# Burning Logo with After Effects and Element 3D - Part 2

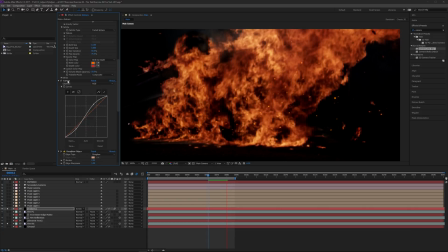[16:35]
We could also go back to our curves. We could see what actually removing that does.
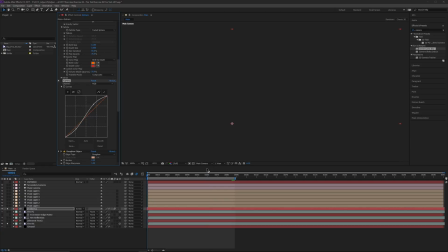[16:42]
Let's actually take this curves, and I'm going to pull this down at the bottom.
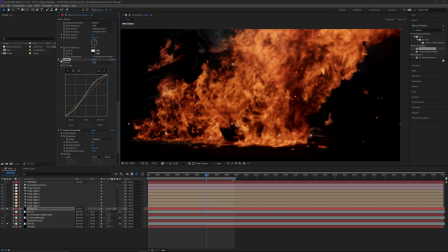[16:50]
And right before the camera lens blur effect. And pull that in, and I just want to drop down these values. I'm going to reset it. I'm going to pull this down just a little bit, so a little bit deeper colors, slightly more contrast. I think that actually helps us. Pull down some of the darks.
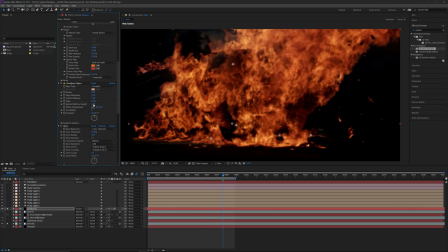[17:09]
Okay, I'm kind of pleased with that. I think that works. You can also go into your birth rate and just increase that. So there's more embers. Okay, I'm pretty pleased with that.
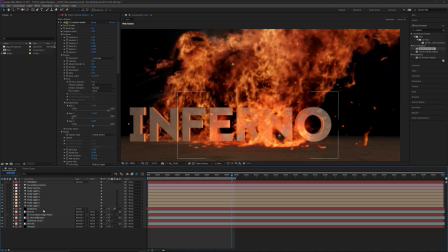[17:21]
So let's unsolo these. But for this layer, let's place this behind the text. Let's go right before the ground, or right in front of the fire. We can do that there. And then we can copy that, and then we can place another one that's above our text, something like this.
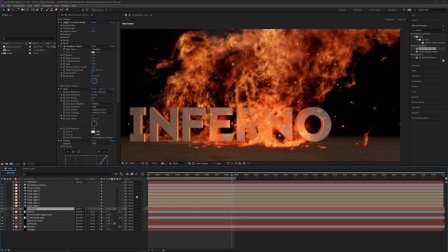[17:37]
But on this one, to make it look like it's a little bit different, let's offset this a little bit, move that away. And then let's change the position on our producer. On the producer, we want to change the position Z, actually have this come closer to the camera.
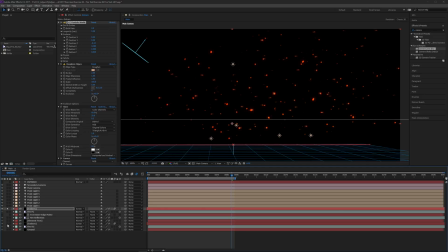[17:55]
And if we look at both of these, you can see that some are larger, some are smaller. And on the ones that are closer to the foreground, we actually reduce the birth rate. So there's going to be fewer of those particles. And you could play around with maybe that volume shade percentage.
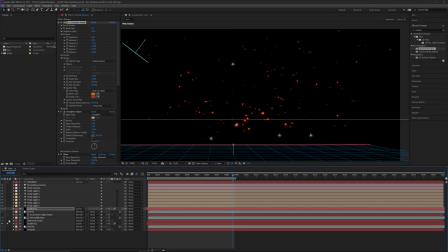[18:13]
Increase that a little bit so there's a little bit more variation closer to the camera. We just want to make it look like these particles are in 3D space.
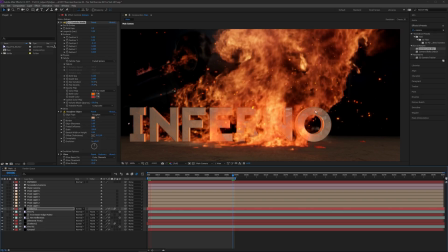[18:24]
Something like that might actually work. You could spend more time on your particles.
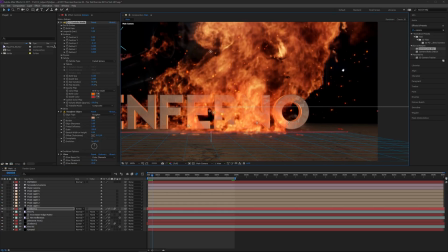[18:28]
These are not the best things I've ever done in my life, but I kind of thought it would look cool with some embers.
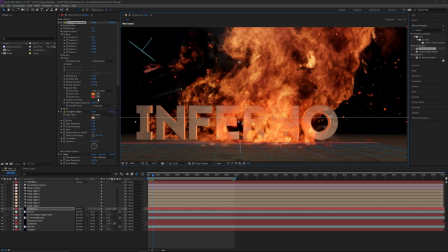[18:34]
So also, some embers should be probably darker than other embers. So on your death color, you could even make some of these much darker.